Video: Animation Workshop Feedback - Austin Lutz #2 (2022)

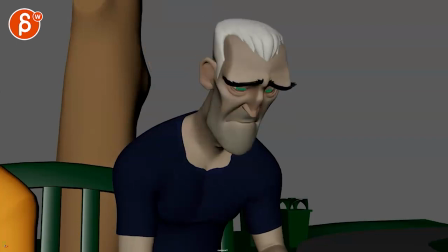all righty here's a new one with sound you have no idea what it's like to be a coward see these horrors and do nothing you have no idea what it's like to be a coward okay cool
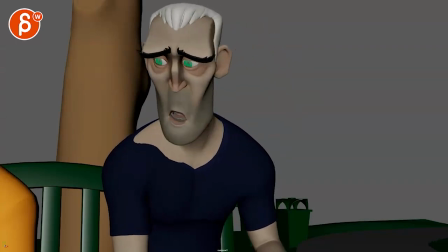i think we could since we are like this
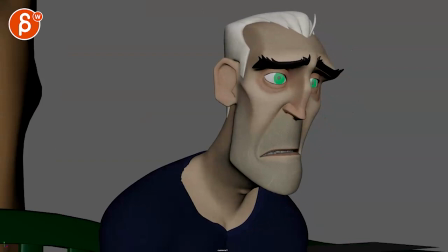it was just me having something else in mind i think what i would do is i know it's
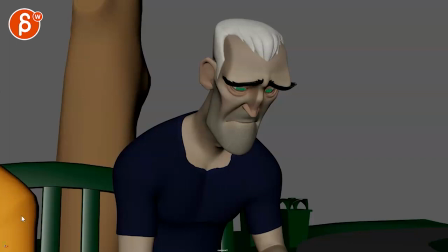tricky with that like this is just there's not enough in there to warrant that and i'm a big concern about
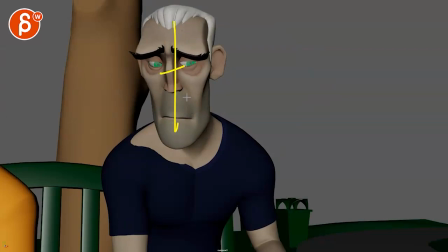character being here and then we cut and then it's
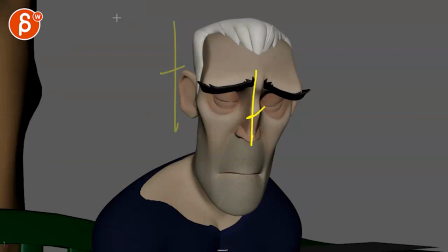it's a bit different but also you know like not far enough i
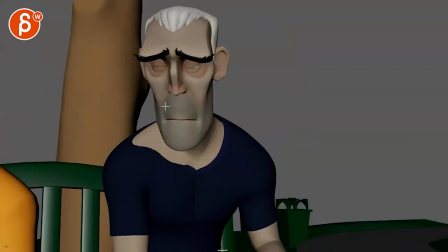mean this guy's too far to the left end but then it feels more like it's
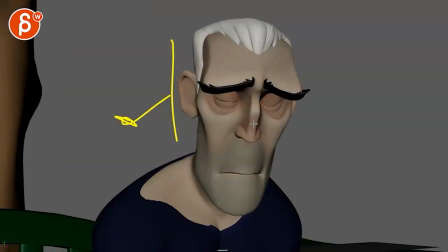an odd cut because we're looking left to right and then we're suddenly right to left
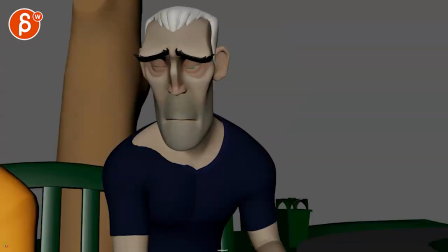it's just it's a weird it's a weird thing you would have to i think you you are starting and then finishing you cut out a couple frames. I think what I would suggest there
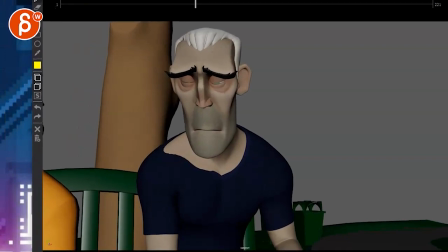might be a version where it's a bit more like this
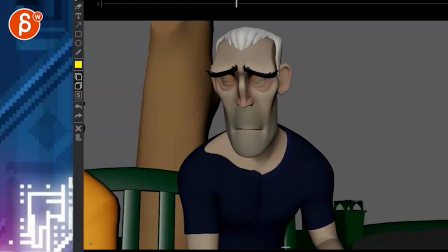a bit further out and we are showing you know a bit more of the character he might even get a bit bigger maybe it doesn't have to be that big but still something it might just
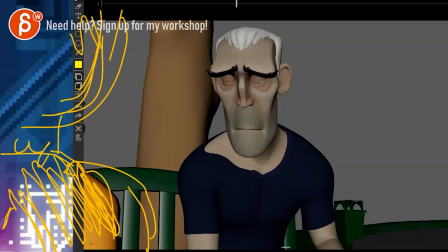be this again just for balance just because right now it just
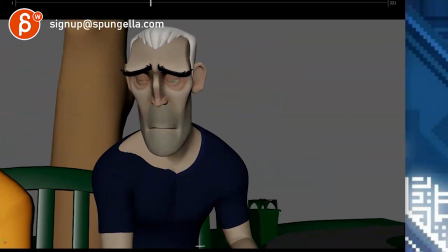feels a bit odd with just that let me figure again um
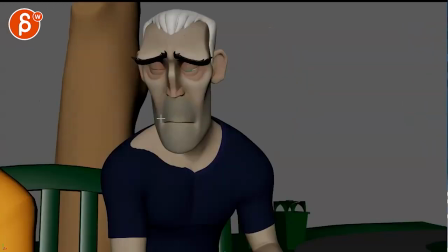piece of shoulder there and then make sure the cut really is you go from you know whatever angle you have to that zoomed in but not a screen direction change
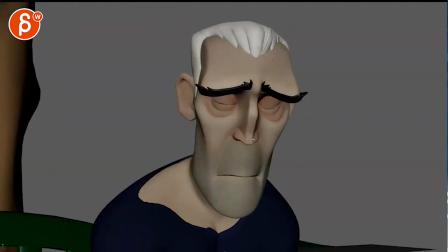this this is jarring and then And for this, just to make it really work,
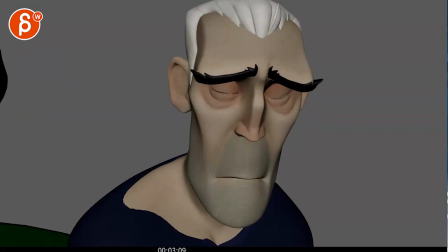it could be just a bit closer like that.
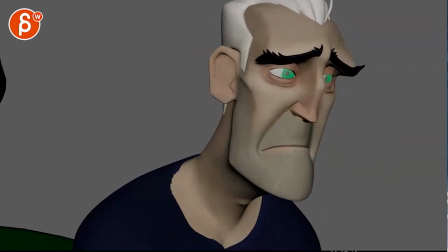See these horrors and do nothing.
Yeah.
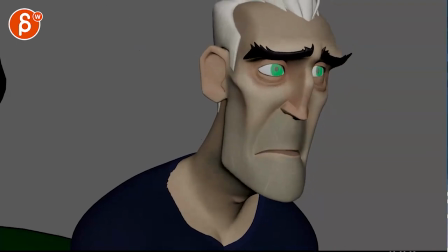To me, that way, you have a really clear... Where is the other angle?
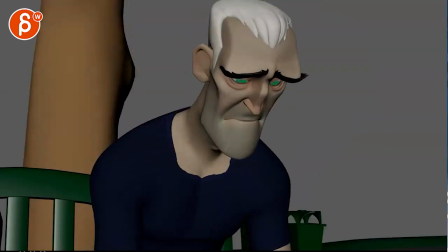Another angle? No. I mean, you have, to me,
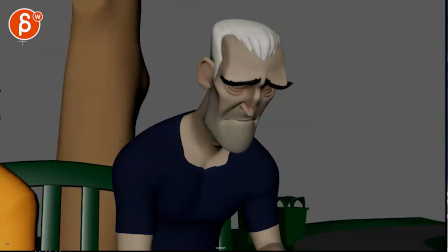a bigger change from a close-up like this to a bit further away. i'm not sure this is enough of a punch
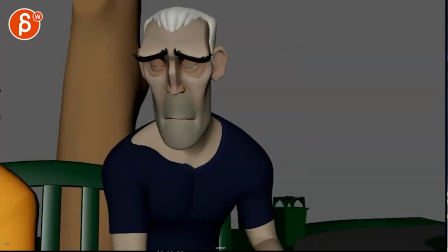in to make enough of a difference and then that angle
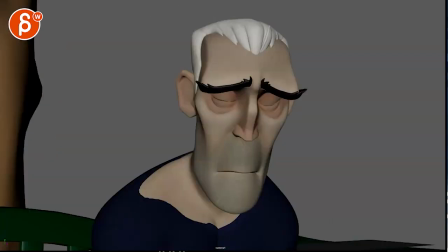changes those two things really throw me off i mean not that you want to
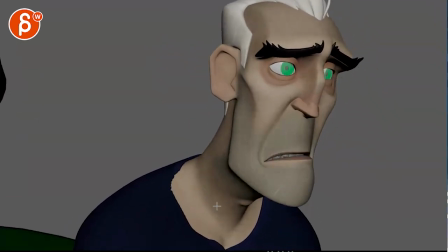be that close but i see these horrors like that i think that's okay even with that composition i don't mind again giving him not enough room but then on the other one a bit further out
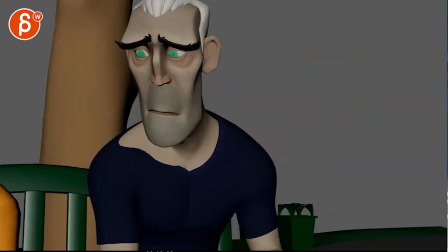how far does he go he's all the way up to here see to me he could be framed like this
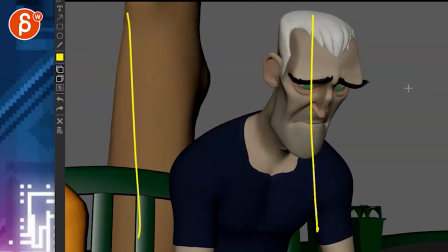that way you're in your thirds right nicely and then you have the other character would be somewhere here head
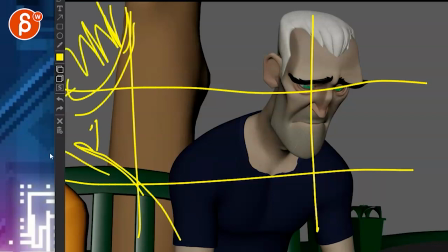here filling out the rest here on the on the left i have to go and change my tool then you have all that filled out for a little foreground i could blur its foreground
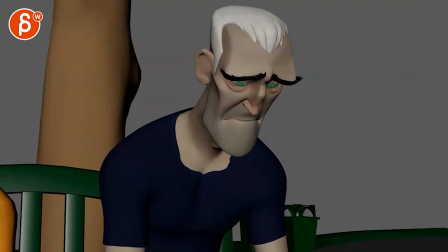basically that just quick in terms of composition the thing that is striking me
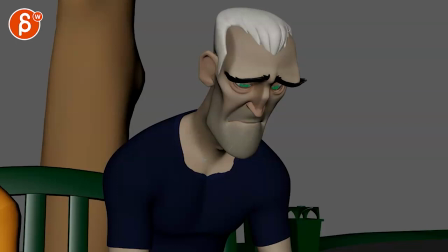right now is that there's a lot of really busy work in the mouth you have no idea what a couple of things right the mouth is really high we change the scrub here hold on I gotta change something
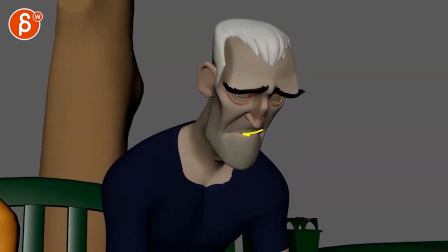just so I can just
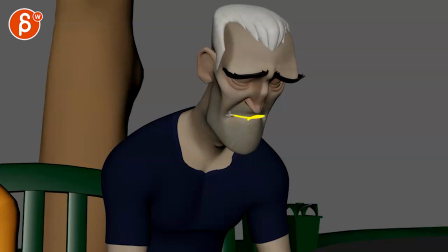just that's a massive change to me going from up here all the way down here it's almost like off model like